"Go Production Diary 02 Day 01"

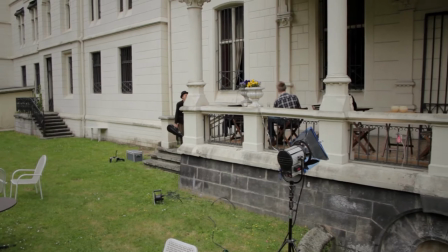(3:36)
On this scene we also did our first real lighting job and I wanted this
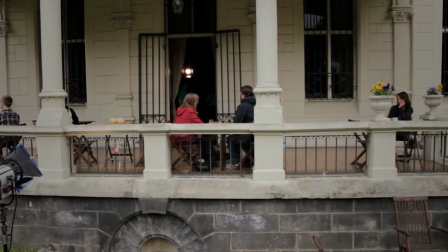(3:41)
to feel like we're in you know we had this great location so I wanted this to feel like
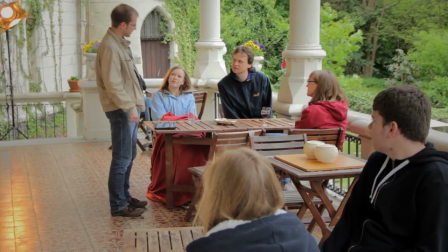(3:46)
almost like Rome or some southern European city and
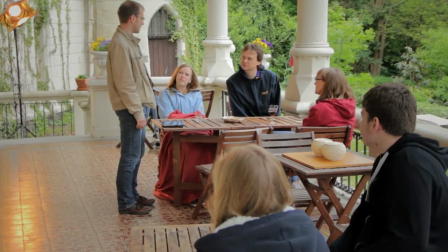(3:50)
so I wanted to give it a very warm feeling and thanks
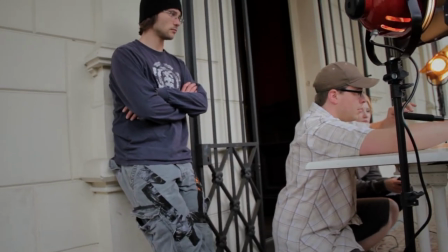(3:56)
to Leo my camera assistant who was everywhere at the same time it seems
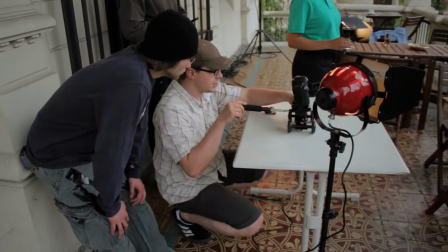(4:01)
he I just had to shout out okay put some
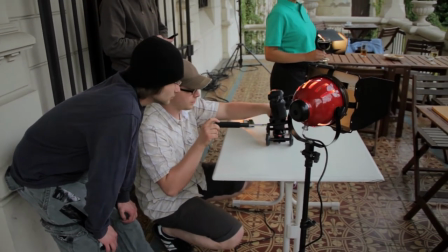(4:06)
CTO gels on there to give it a warm look and he would run
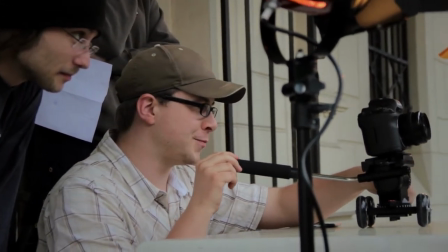(4:11)
off and be back uh before i could you know say go
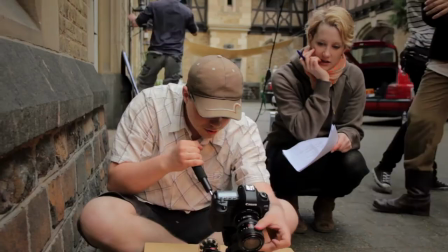(4:18)
and miriam my producer was also my first assistant director that's the person
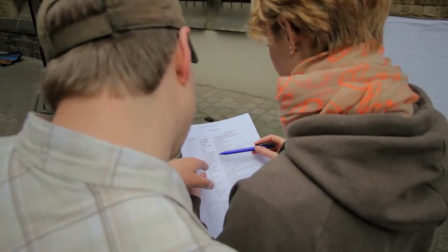(4:23)
who constantly reminds you that you have no time um
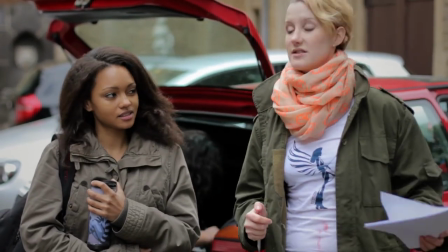(4:29)
so whenever i shut something she would be right behind my back saying you have
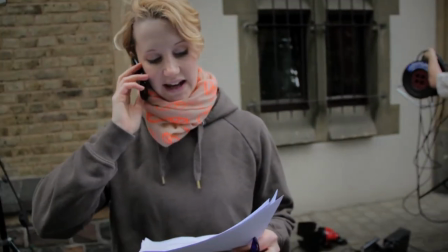(4:34)
you know 10 more minutes actually as it turned out we were so we were so fast
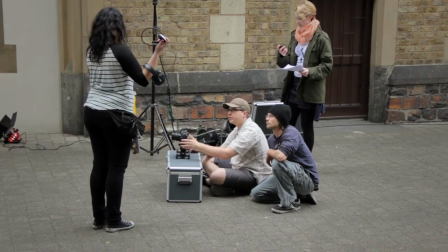(4:40)
that we almost every day had time left and we finished
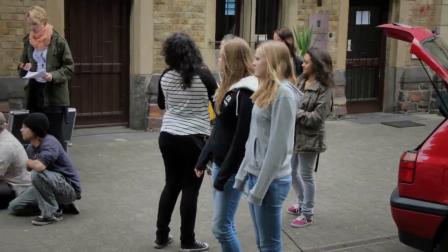(4:46)
each shooting day um before our schedule which never happened to me before
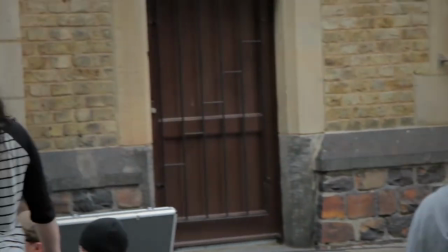(4:51)
and that was very nice actually um then we're here at the uh next
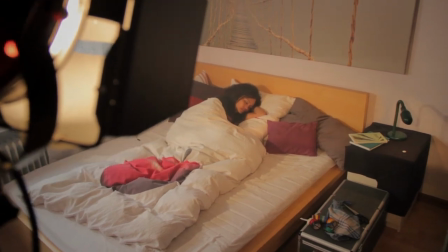(4:57)
location our second location on the day uh which was actually uh Miriam's place,
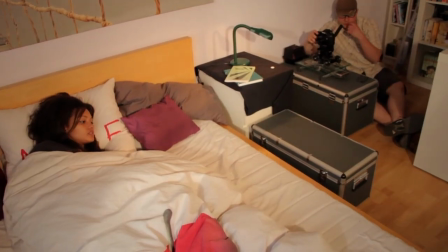(5:03)
our producer, lives in right in this bed she sleeps.
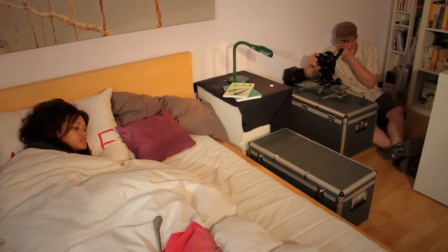(5:09)
Isn't that creepy?